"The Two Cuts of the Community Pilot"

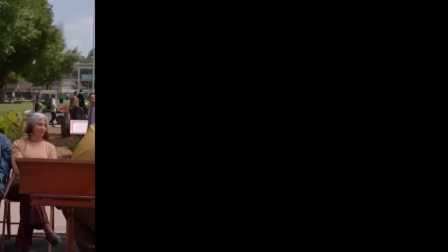0:00 If you've ever watched Community on multiple streaming services, then you might have noticed that there are two slightly different versions of the pilot.
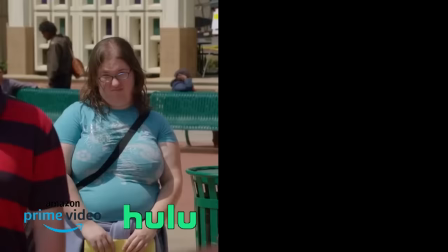0:06 There's the original version, which is on Amazon Prime and Hulu, and then there's the Netflix version,
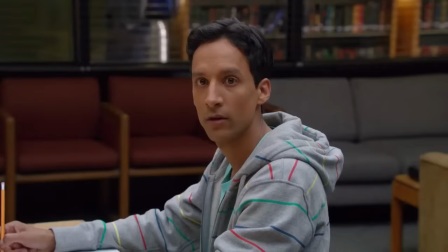0:11 which is slightly shorter at around 21 minutes versus the other cut's 26.
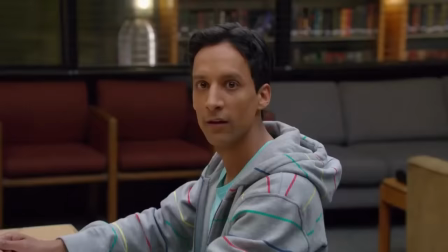0:17 Runtime and scenes being cut is the key difference between these two versions, but there are also some other slight changes.
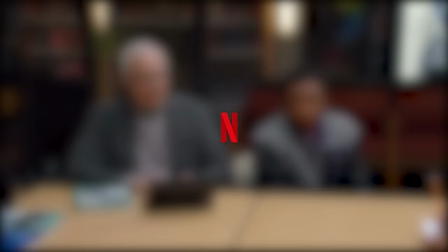0:23 As far as I know, the shorter version is exclusive to Netflix, I can't find any evidence of it existing anywhere else.
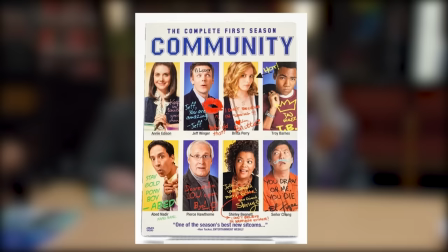0:29 And the longer cut was the one released in the DVD box set, which makes me think that these changes were made by Netflix themselves.
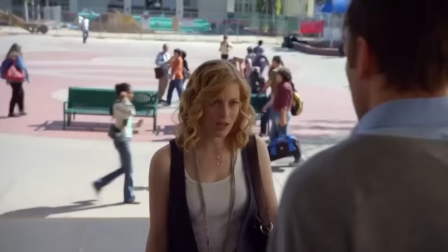0:36 I don't know, if someone has better info then definitely leave a comment. Whether Netflix made these changes or not, I couldn't find a reason why they would want a shorter version of the pilot.
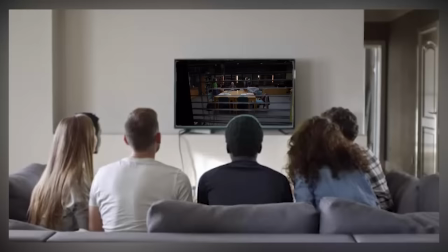0:45 I did my first watch of the show on Netflix,
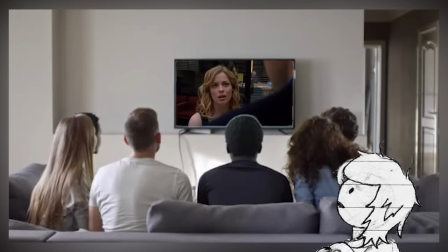0:47 but a while later a few of my friends were watching Community and I wanted to join them because I love watching my friends watch some of my favorite shows.
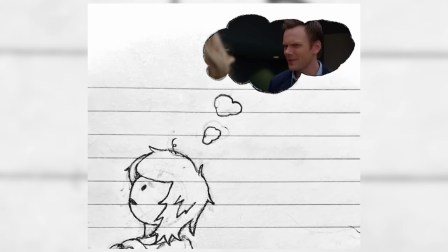0:54 And I was surprised to see that the cut they were watching had scenes that I had never seen before.
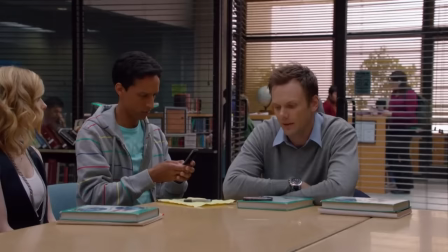0:59 At first I thought my recollection of the episode was just faulty, but yeah, Netflix cut a lot of stuff,
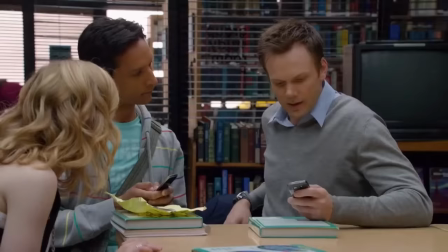1:04 and I think one's first impression of a show is really important, and I thought it was interesting that my friends had a different one than I did.
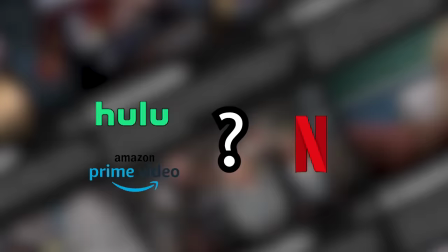1:12 But just how deep does this mystery go? Which cut is a better version, and are there more interesting topics to make videos about? Yes, probably, but... Fuck it, this is my channel.
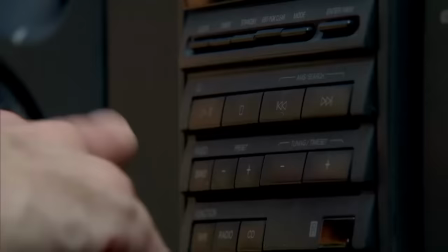1:24 The first cut scene is right at the beginning with the Dean struggling with the music.
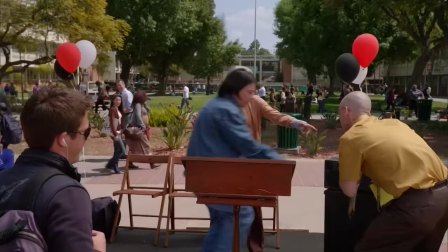1:29 I wouldn't call this an essential scene or anything, but it immediately establishes the tone of the show and gives some insight into the Dean.
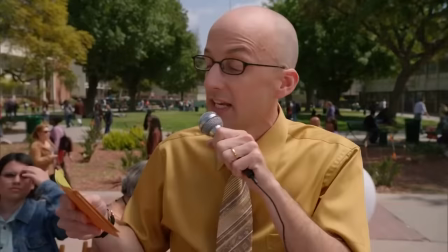1:36 How good is he at running Greendale? Probably this good. It also gives some extra build-up to the punchline at the end of the Dean's speech.
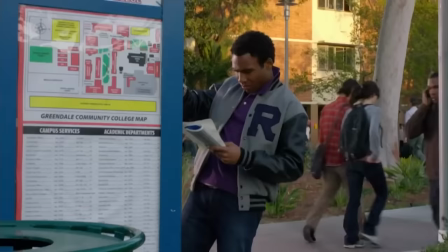1:45 The Netflix version starts a bit differently with this text saying Greendale Community College, three blocks from your home.
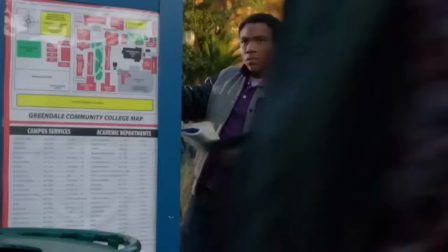1:52 It's a joke, but it also grounds the audience in the world of Greendale.
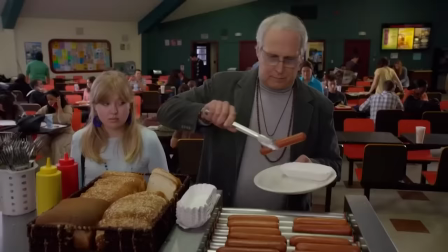1:57 Greendale isn't just a community, it's an accessible one.
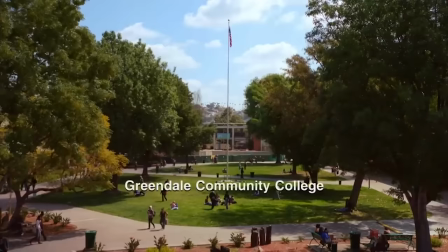2:01 This wasn't a change that needed to be made, this episode didn't need any changes, but I do kinda prefer the Netflix version of this scene.
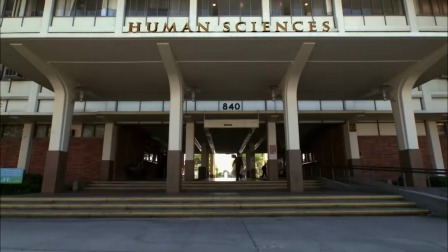2:07 Also another little interesting thing to note is that they changed the name of this episode from pilot to community.
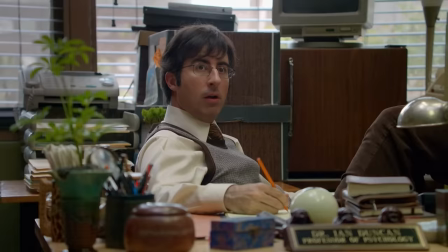2:13 Out of all the scenes they cut, the extra banter between Jeff and Duncan are probably the ones I can get behind the most.
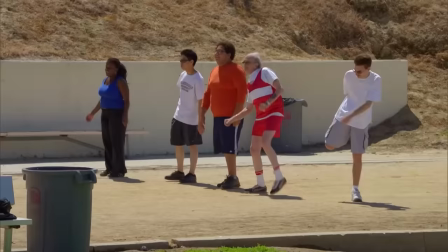2:19 If Netflix really needed a shorter version of the episode, these were probably the best ones to cut.
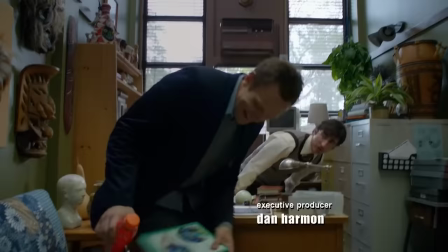2:24 Even so, we still get some comments giving us a better sense of the type of lawyer Jeff was.
I still cannot figure out how you got a jury to connect September the 11th with my DUI.
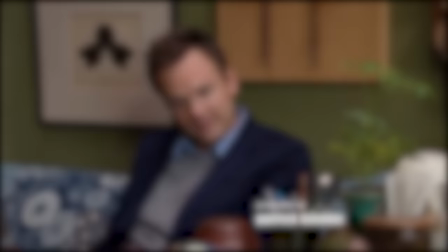2:33 Well, 2002 was a simpler time.
I can't show any of these clips in their entirety because Sony doesn't really know what fair use is, but I'll do the best I can.
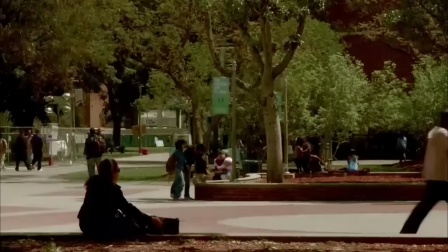2:41 Another change we got was the title sequence.
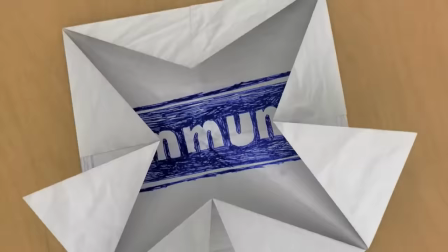2:43 Instead of this time lapse of the campus with the community letters jumping all over the place, we get the fortune teller unfolding to reveal the community logo written in pen that we all know and love.
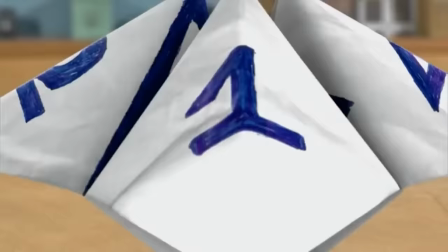2:52 I can definitely get behind this change, it's more akin to the show's intro, which we wouldn't see until episode 2.
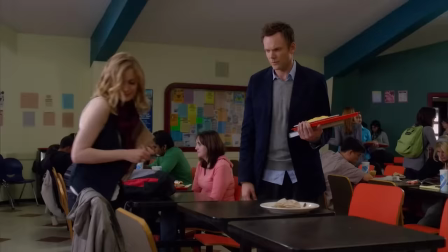2:57 After the intro and the original cut, we get an extended scene of Pierce bearing his hot dog underneath the bread, and we also get an extended scene of Jeff introducing himself to Britta.
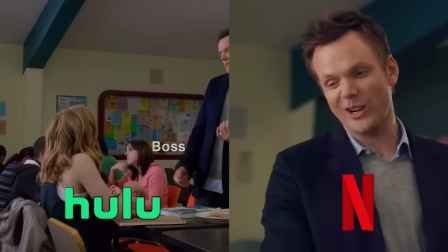3:06 The part where Jeff is faking his certification and introducing himself is identical between both cuts, but the part where Britta introduces herself is done with a different take in each cut.
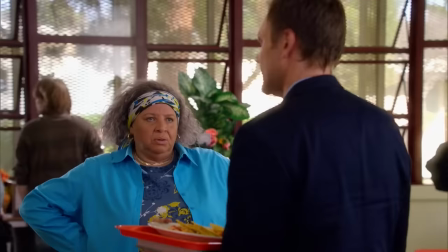3:15 There's then this other scene cut from the Netflix version after this.
Were you conditioned to pay for your damn tacos, Seinfeld?
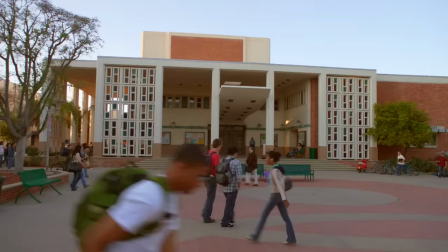3:21 Yes, I'm so sorry. It's Seinfeld.
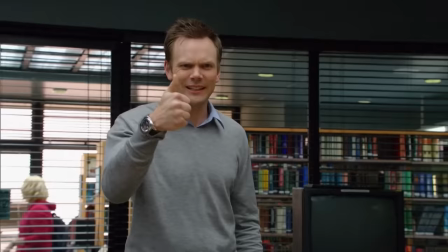3:24 This is the first scene that I believe shouldn't have been cut because it gives us that parallel between Jeff and Abed right from the start and is just another instance of Jeff being a nerd,
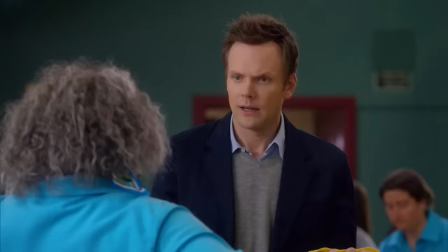3:33 which I think is something we'd need more of. We also get this interesting transition of Jeff correcting the pronunciation of Seinfeld to him mispronouncing Spanish.
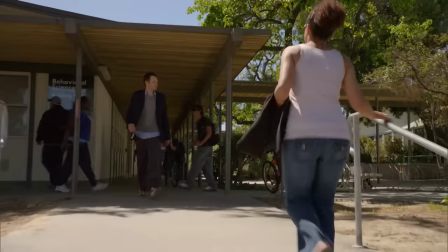3:42 Bienvenuto! Hey!
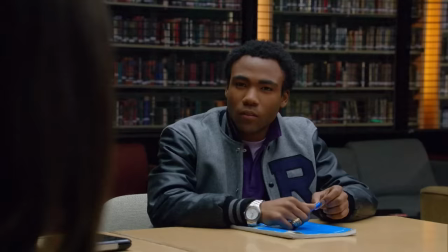3:43 A lot of these cuts are just shortening fluff on the episode, which are the cuts they should be making, but a great deal of them take away substantive material for reasons I'm not entirely sure of.
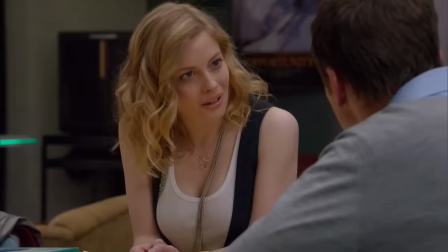3:52 Maybe they're just oblivious to the importance of these scenes. The next noteworthy cut is some Britta exposition dialogue.
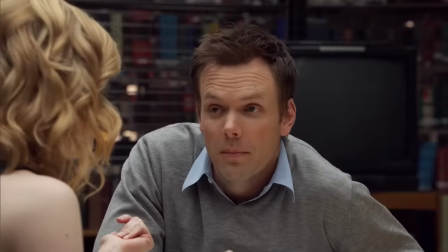3:58 I joined the Peace Corps, did a little foot modeling, I got tear gassed in a world trade rally. Marry me.
I mean, this cut isn't like a criminal offense like some of the others.
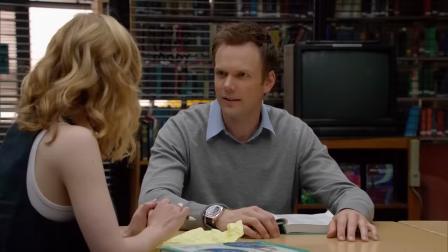4:08 Dan Harmon admitted that in the beginning, they didn't really have a good hold on Britta's character.
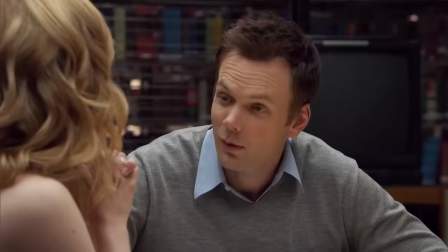4:12 This bit of dialogue suggests that Britta is a down-to-earth real activist who is very confident in her moral compass,
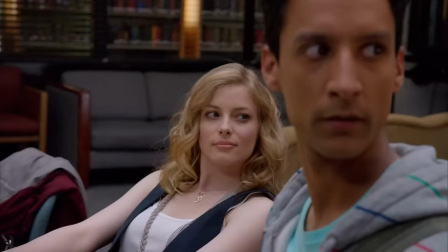4:19 something that definitely wasn't true for the character she'd become. They might have cut this scene to get rid of some character inconsistency.
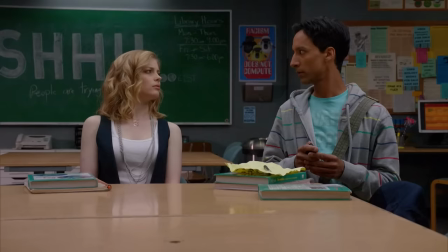4:25 Abed. Yeah? What'd you read on that guy? You look like Elizabeth Shield.
Again, this isn't something that's like integral to the story, but these types of scenes establish character traits,
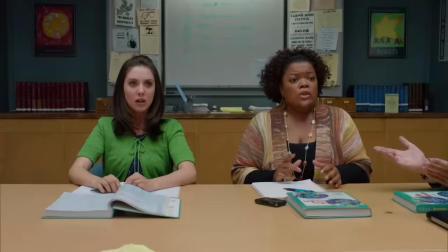4:38 and this is especially important in the first episode of a show, Parks and Recreation, The Office,
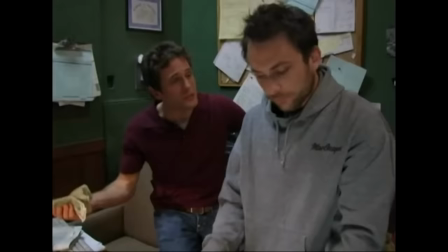4:42 How I Met Your Mother, It's Always Sunny in Philadelphia. The pilots of these sitcoms start with characters that already know each other.
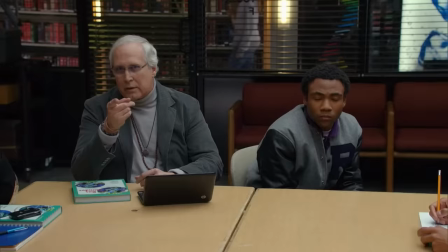4:48 Community not only has to introduce its characters to the audience, it has to introduce them to one another. All seven of them.
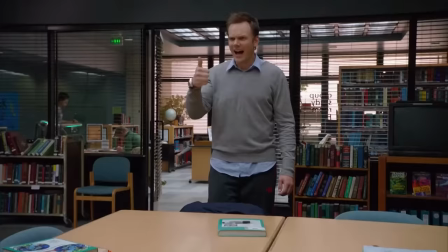4:54 It can be difficult to build an engaging scenario and dynamic that worked to establish characters in just 25 minutes.
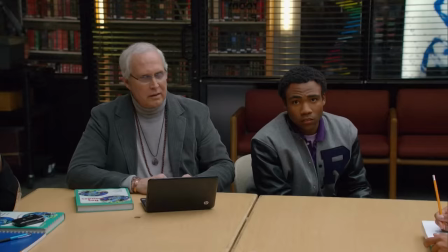5:01 I don't think the community pilot is perfect, and there's no way Dan Harmon had any idea what the show would become when he wrote it.
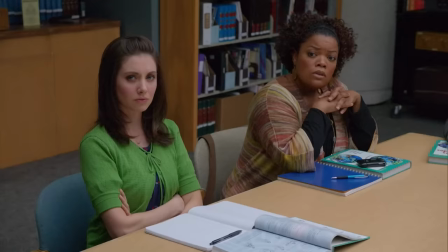5:06 But I think it did a decent job of establishing the key traits of most of the characters.
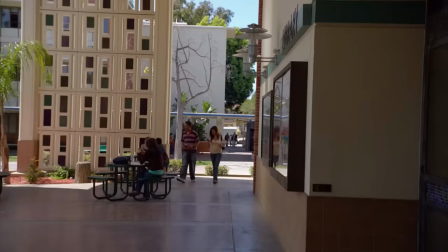5:11 But Netflix cut a whole three minutes from the episode, and after watching the original cut, the Netflix version feels like it's rushing over key details.
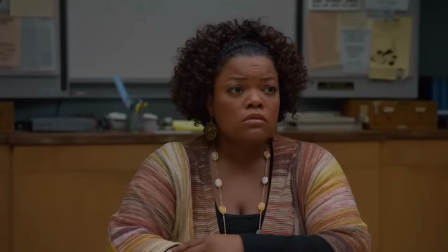5:18 This is kind of the most pivotal moment for all the characters, so every scene matters in executing what kind of has to be a long-winded introduction.
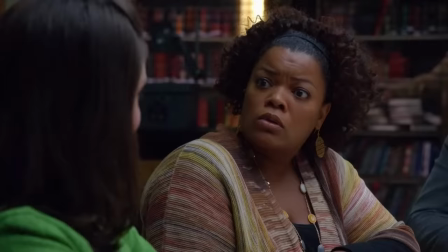5:25 Since the pilot establishes seven main characters in the first episode, naturally some of them feel a little more sidelined than others.
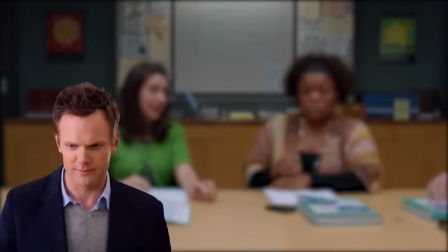5:32 The characters that the pilot really is trying to get us to remember are Jeff, Britta, and Abed.
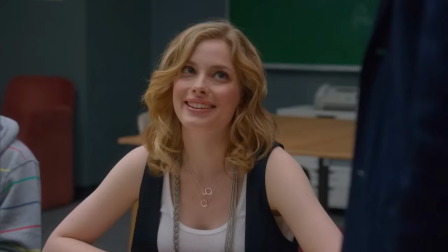5:37 Jeff's snarky attitude and Abed's reliance on pop culture are very much at the forefront.
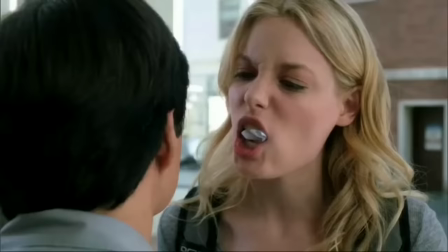5:42 Britta is also there, a lot, but for a while she just kind of exists as Jeff's love interest before eventually becoming a more separable character later in the series.
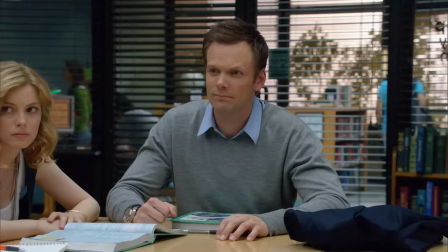5:50 The rest of the Greendale 7, especially Annie and Troy, feel more secondary. They're barely developed in this episode.
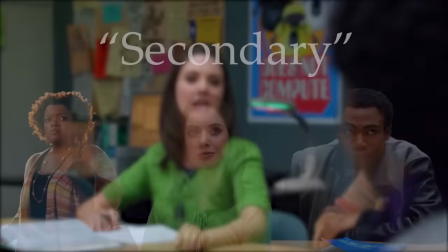5:55 The pilot goes for a more surface-level introduction, which is serviceable for what it's trying to accomplish,
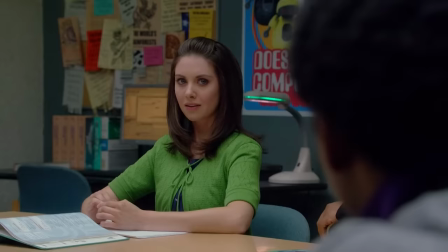6:00 but it makes the cut dialogue between these secondary characters all the more damaging.
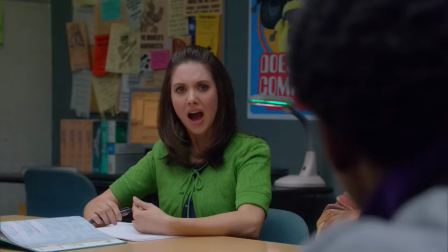6:05 There's a cut line from Annie in this episode talking about being in high school with Troy.
And more importantly, I sat behind you in algebra.
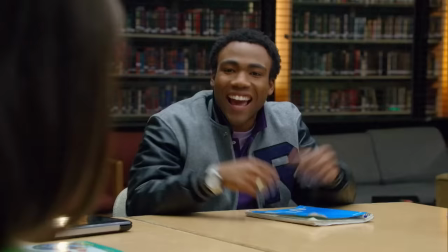6:13 This info we get about Annie and Troy's history tells us more about the dynamic between these two characters.
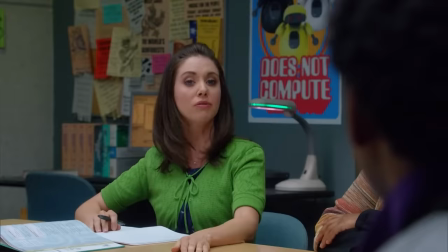6:18 Annie likes Troy. They sat in the same room for a lot of high school, but the only thing Troy remembers about Annie is her pill addiction.
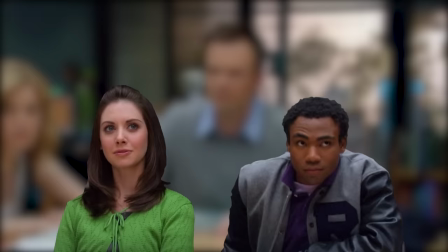6:24 In the Netflix version, all I really know is that Annie and Troy went to the same high school, Troy's a jock, Annie got a pill addiction and dropped out, and Troy lost his scholarship.
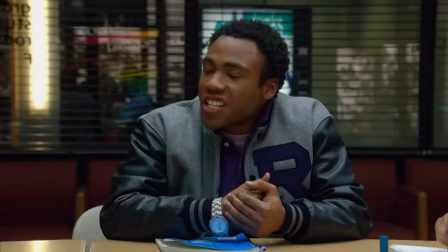6:32 This little bit of extra dialogue gives us more context about these important characters that aren't treated quite as important in the pilot.
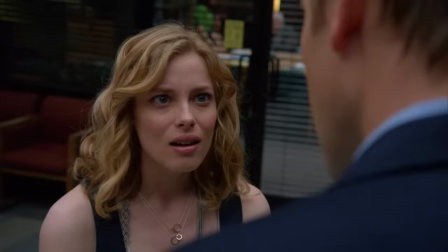6:39 Next, there's some cut dialogue from Jeff when Britta is getting on him for causing the group's distress.
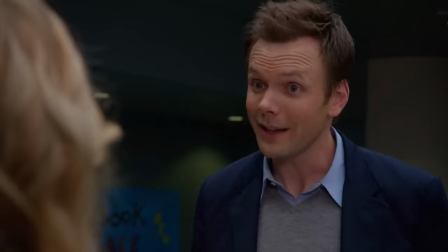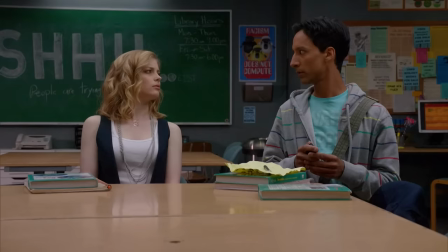6:52 Jeff's mirrored line from Abed saying that Britta looks like Elizabeth's shoe is just another line establishing Jeff as a nerd and more connected to Abed's logic than he wants to admit,
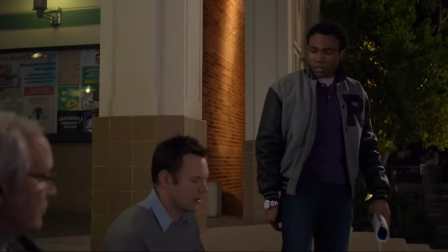7:00 should not have been cut. Okay, but this is the worst cut though. This cut scene at the end of the episode is what made me want to make this video in the first place.
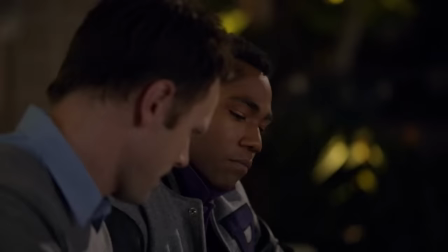7:09 It makes absolutely no sense why they'd cut this.
Let me ask you something.
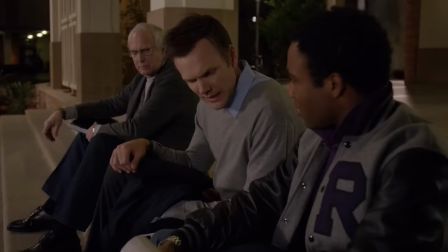7:12 People been calling me about this jacket since I got here, but if I take it off to make them happy, that just makes me weak, right?
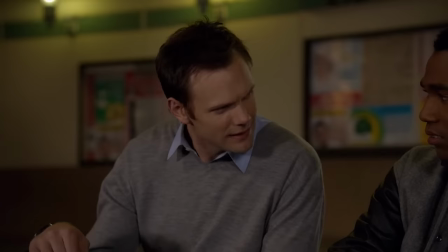7:18 It doesn't matter. You lose the jacket to please them, you keep it to piss them off. Either way, it's for them.
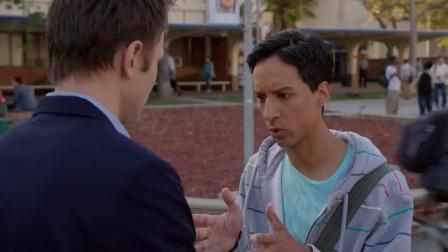7:24 That's what's weak.
To me, this scene kind of acts as the redemption or resolution of the episode.
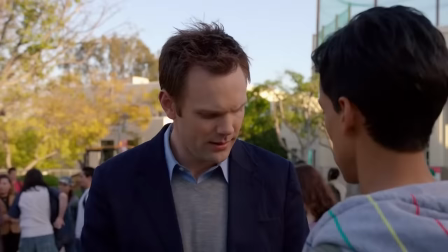7:31 At the beginning of the show, Jeff is a guy who doesn't mind manipulating people to get what he wants, it's what his entire career is centered around.
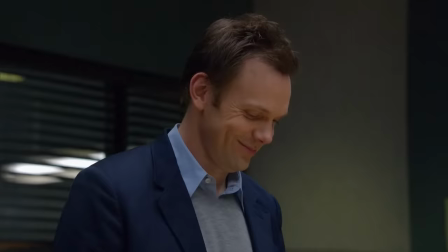7:37 The speech where Jeff pronounces everyone a community is an iconic part of the show, but it really doesn't mean anything to Jeff, it's just a bunch of word salad to get Britta to do what he wants,
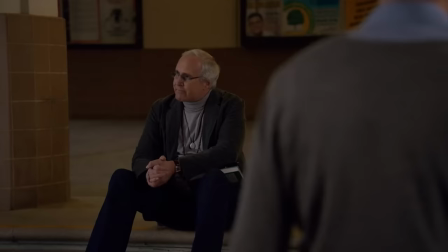7:46 it's not genuine. This scene is where Jeff finally opens up and talks to these people for the sake of talking to them.
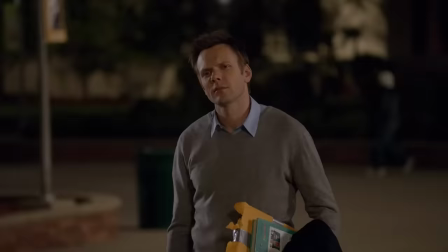7:52 The same thing kind of happens with Pierce beforehand, but it's much more pronounced here.
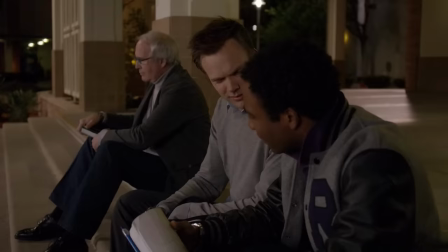7:56 This scene marks the start of Jeff's real journey to having a community and being more than just a selfish lawyer.
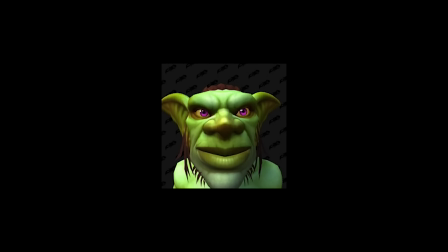8:02 It's the first time Jeff has a genuine conversation with someone at Greendale, and this freaking guy, this guy, cut it from the episode.
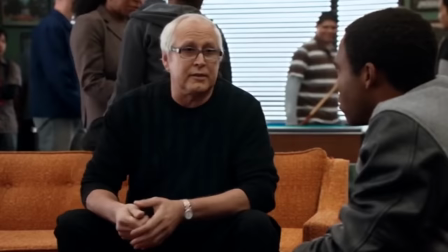8:10 Also, Troy is pretty much a nobody in this episode.